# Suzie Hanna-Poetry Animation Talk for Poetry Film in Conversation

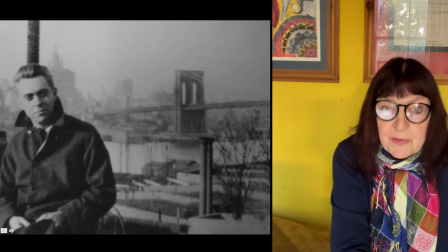[4:02]
It's a portrait of America framed through the device of the Brooklyn Bridge, which was the poet's favourite piece of architecture, about which he writes ecstatically in diverse contexts.
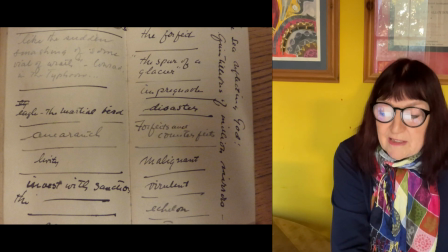[4:15]
As an unwilling advertising copywriter, Harold Hart Crane was a master of extremely condensed phrasing. His notebooks reveal an obsession with collecting words and short phrases.
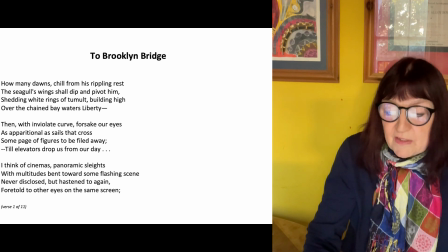[4:29]
Close reading of the poem reveals a consistent use of oxymorons. These create dynamic tension. From the very first line, the reader is given a vertiginous ride in an inviolate curve,
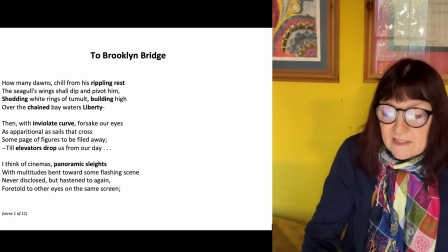[4:43]
which rapidly continues with rippling versus rest, shedding versus building, chained versus liberty, elevators versus drop. You're lifted up to a bird's eye view of the bay and the Statue of Liberty, and then you're moved from dawn to night, but not in a linear narrative style.
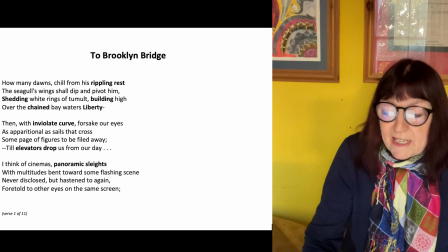[5:03]
The visual reference is monochromatic. White is the only colour referred to by name in the whole poem.
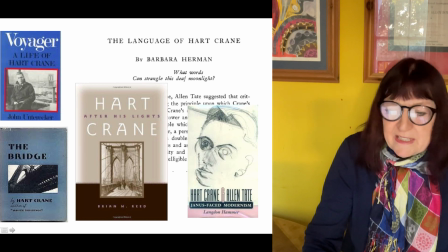[5:10]
So I had to do a lot of research, reading biographies, poems, letters. And as a visual artist, I looked at the New York painters' work from that period,
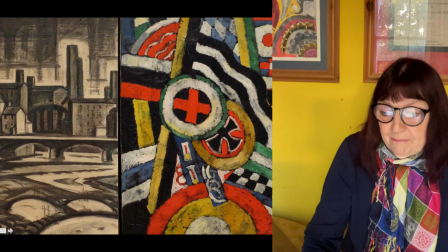[5:25]
most of whom Hart Crane knew.
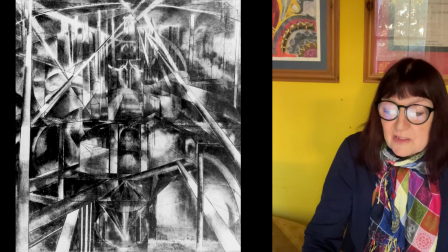[5:28]
So Oscar Blumer, Marston Hartley, Joseph Stella and Adolphe Cassandra's poster styles and his typefaces.
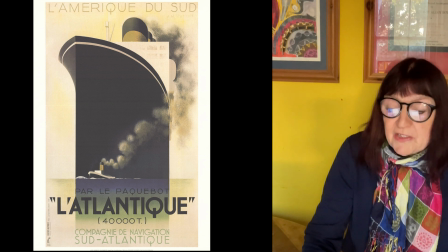[5:37]
Particularly Adolphe Cassandra, his depiction of urban and engineered objects, boats, bridges, trains, resonates with Hart Crane's subject matter.
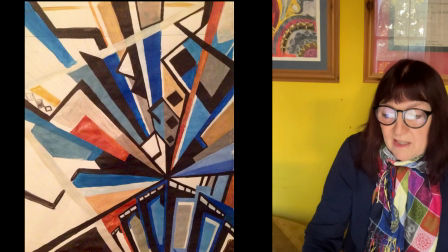[5:47]
The poet admired the writings of Wyndham Lewis as well, and I felt that vorticist imagery resonated with his poem, pared down shapes which promoted an intrinsic and unsettling vertigo. So these all influenced my choice of what you might call an ideographic style.
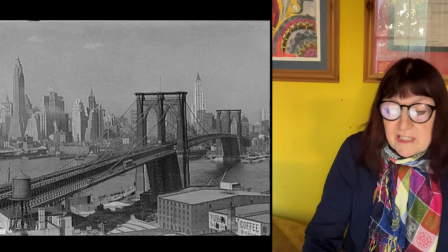[6:06]
I experimented with stencils and I used Brooklyn Bridge and photographs of Manhattan and Brooklyn from the 1920s as a starting point.
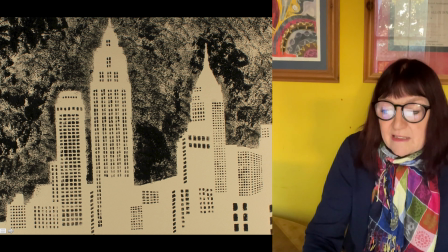[6:17]
I had to simplify that imagery in order to animate it, and I overlaid stencils and created what I would call visual oxymorons,
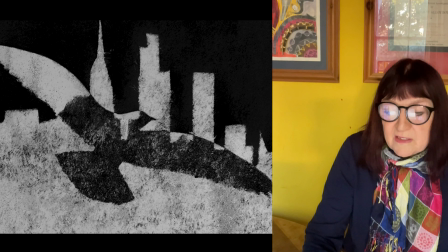[6:25]
where space and form, positive and negative, could start to work together in what I hoped was a poetic image.
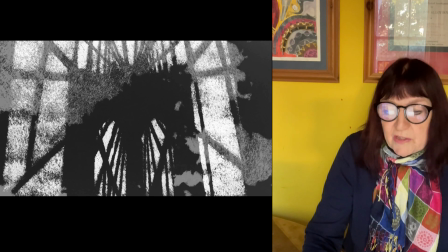[6:33]
There was a texture afforded by this technique, which I also thought resembled the materiality of the bridge, the stonework, the iron, the steel, these kind of slightly rough, sort of flat surfaces with a kind of roughness.
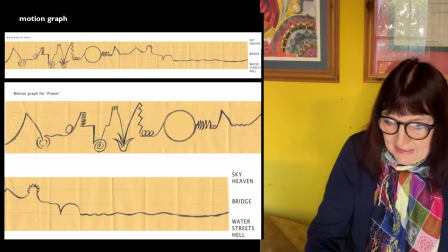[6:50]
Animation's a temporal form, and the overall shape of the film also needs to be planned. And for this, I was inspired by something called motion graphs. Motion graphs were kind of invented by Oscar Fischinger, who was an animator in the 1930s.
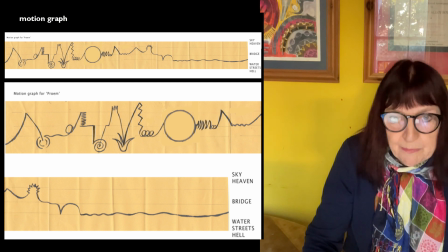[7:06]
So I made one of these, and it helped me to understand the shape of the poem and therefore plan this kind of movement between the heaven of the bridge and the hell of city life. The hell of suicide. There's a suicide in the poem where somebody jumps into the river, which was a common practice
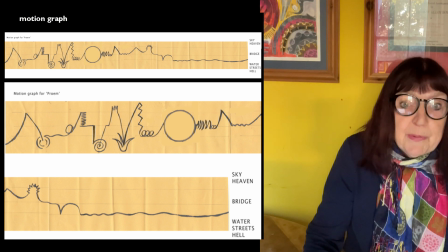[7:27]
from the very, building of the bridge. Many people have jumped from it. And this gave me this kind of choreographic plan for the film, which was based on the shape of the journey of the poem.
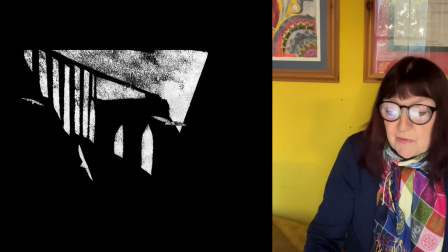[7:39]
I created a visual style which was reductive, which I felt simplified, the simplified aesthetic of New York modernism. You could kind of see a parallel between them.
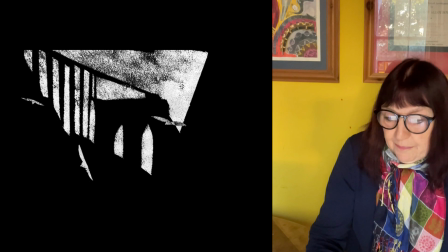[7:52]
And used a palette which was suggested by the poem. I cut over 1,000 stencils, painting through them under the camera.
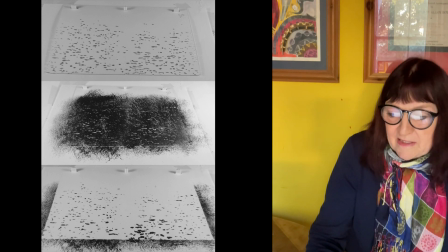[8:01]
And this is a kind of repetitive meditative practice. And that is the weirdest aspect of animating poetry.